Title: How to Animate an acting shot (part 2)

So let me show you how it looks like after I erase all those animation stuff from scratch, and then start working with the opening and closing of the mouth, and then the wide and the narrow of the mouth.
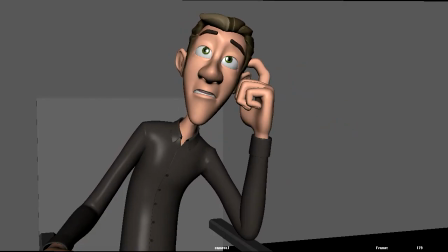(8:27) You mean like an Indian accent? Yeah. You know, I'd rather not. I just feel kind of weird doing that voice. Is that okay?
You notice that it feels more organic now. It's less cringy and less stiff, which is a good start, which is what I wanted. After I got that mouth poses in, I would add little details of like the mouth corners going up or going down and such.
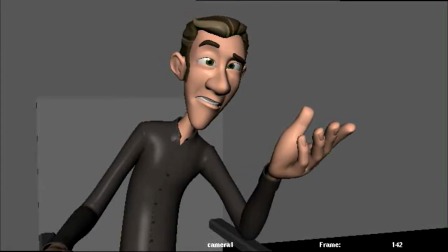(8:48)
So this is how it looks like.
You mean like an Indian accent? Yeah. You know, I'd rather not.
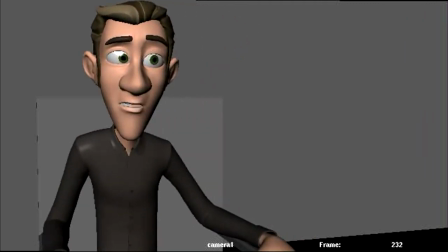(8:53) I just feel kind of weird doing that voice. Is that okay?
So you notice all those B and P's, F's, they have a very fast motion when I say voice. You know, if you look at my mouth, it goes back and then explodes out like that. Voice creates that poof.
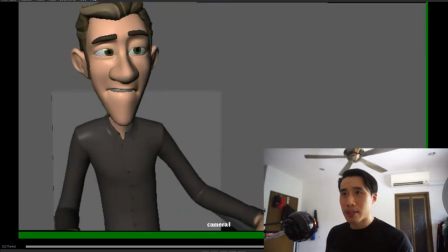(9:10)
I think I hold it for about 4 frames. Let's see. 1, 2, 3. About 3 frames. 2 frames holding. 1 frame is the ease out and then voice.
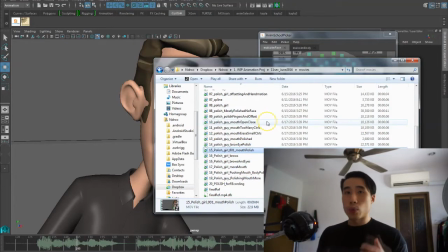(9:22)
So you create that nice impact. How I work is I did 1 character at a time. So I polish the guy's eyes, and then I go back to the girl, polish her eyes, go back to the guy, polish his mouth, go back to the girl, polish the mouth. So let me just show you the girl character. The reason I don't show you the Kayla's is because I'm actually quite happy with it. So I rather show you my the things that I need fixing than to show you the ones that I don't have to fix as much. Overall, I'm quite happy with Kayla's rig. The mouth shapes are very nice. Malcolm rig, I'm not too sure why it's very heavy, so working with it is a little frustrating. So at least now I know that Malcolm is not my kind of rig. Let me show you what I did for Kayla when I add the eyebrows and eyes.
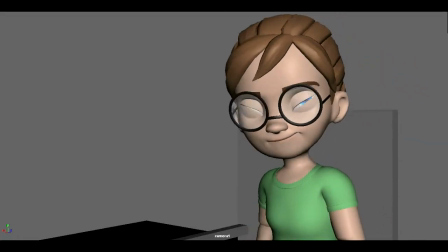(10:08) I want to try it again, but this time we need you to do an accent.
So when I work on the eyebrows and eyes, I like to exaggerate the eyebrows a little bit for accents.
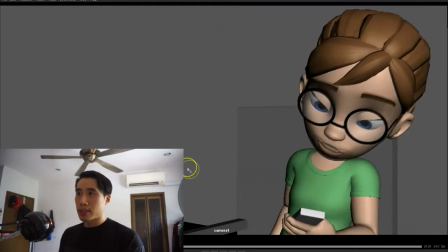(10:18)
So at the beginning when she's saying her dialogue, I want you to try it again. So when she moves her head up, I move her eyebrows up as well. Just to add a little bit of accent and texture.
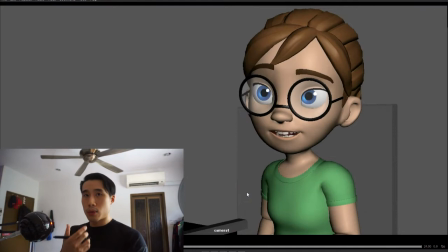(10:32)
The mouth as well, the same thing. I work with the mouth, the narrow and wide first, then the opening and closing.
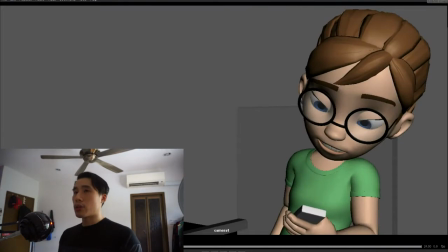(10:38)
So this is where I'm at. I also added some eye dots for her eyes.
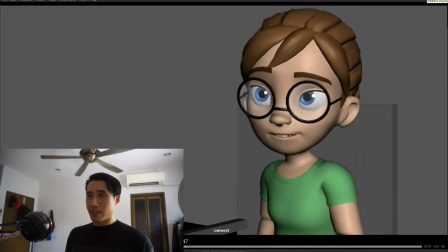(10:45)
Just to see how it does with the motion. I just watched Finding Dory, and I was very inspired by the face animation for Finding Dory. Their face and their mouth is so nice. The shapes, the organicness. You could read every single word they say. I was very influenced, very motivated by Finding Dory's mouths, and I decided to push the animation a bit more for Kayla and try to exaggerate the closes and the opens and the narrow of the mouth. Try to create arcs with it. The corner of the mouth doesn't just go in and out, it actually goes around in a circle. And because arcs is one of the principles of animation, so to make it look nice, so I create all these nice arcs on the corner of the mouth.
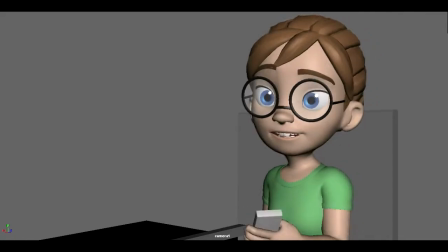(11:31)
Let me show you how it looks like.
I want to try it again, but this time we need you to do an accent.
I'm actually quite happy with Kayla's animation, with the mouth and everything, but there's certain things that I need fixing.
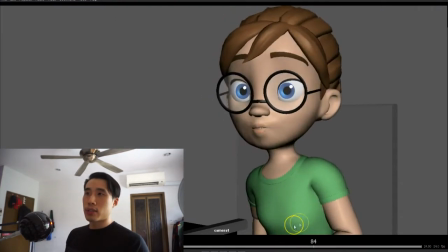(11:43)
I would say the body, it needs to polish a little bit more, like when she goes up to say this dialogue, we need you to do an accent. She kind of goes up and hits a wall. So I went and fixed that, and some other things I totally forgot what I did.
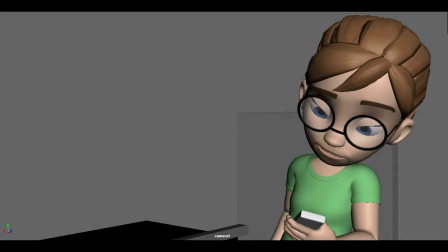(11:59)
But let me show you the playback of that, the body polishing.
I want to try it again, but this time we need you to do an accent.
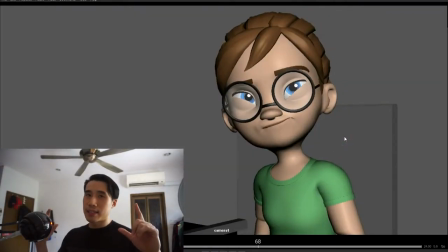(12:08)
So what I did is I exaggerate certain things, like the head going up and going down motion. I would add a little bit more anticipation on certain motions. Maybe I would add more squash, not using a squash controller, just kind of tilting the head down to create an illusion that is squashing.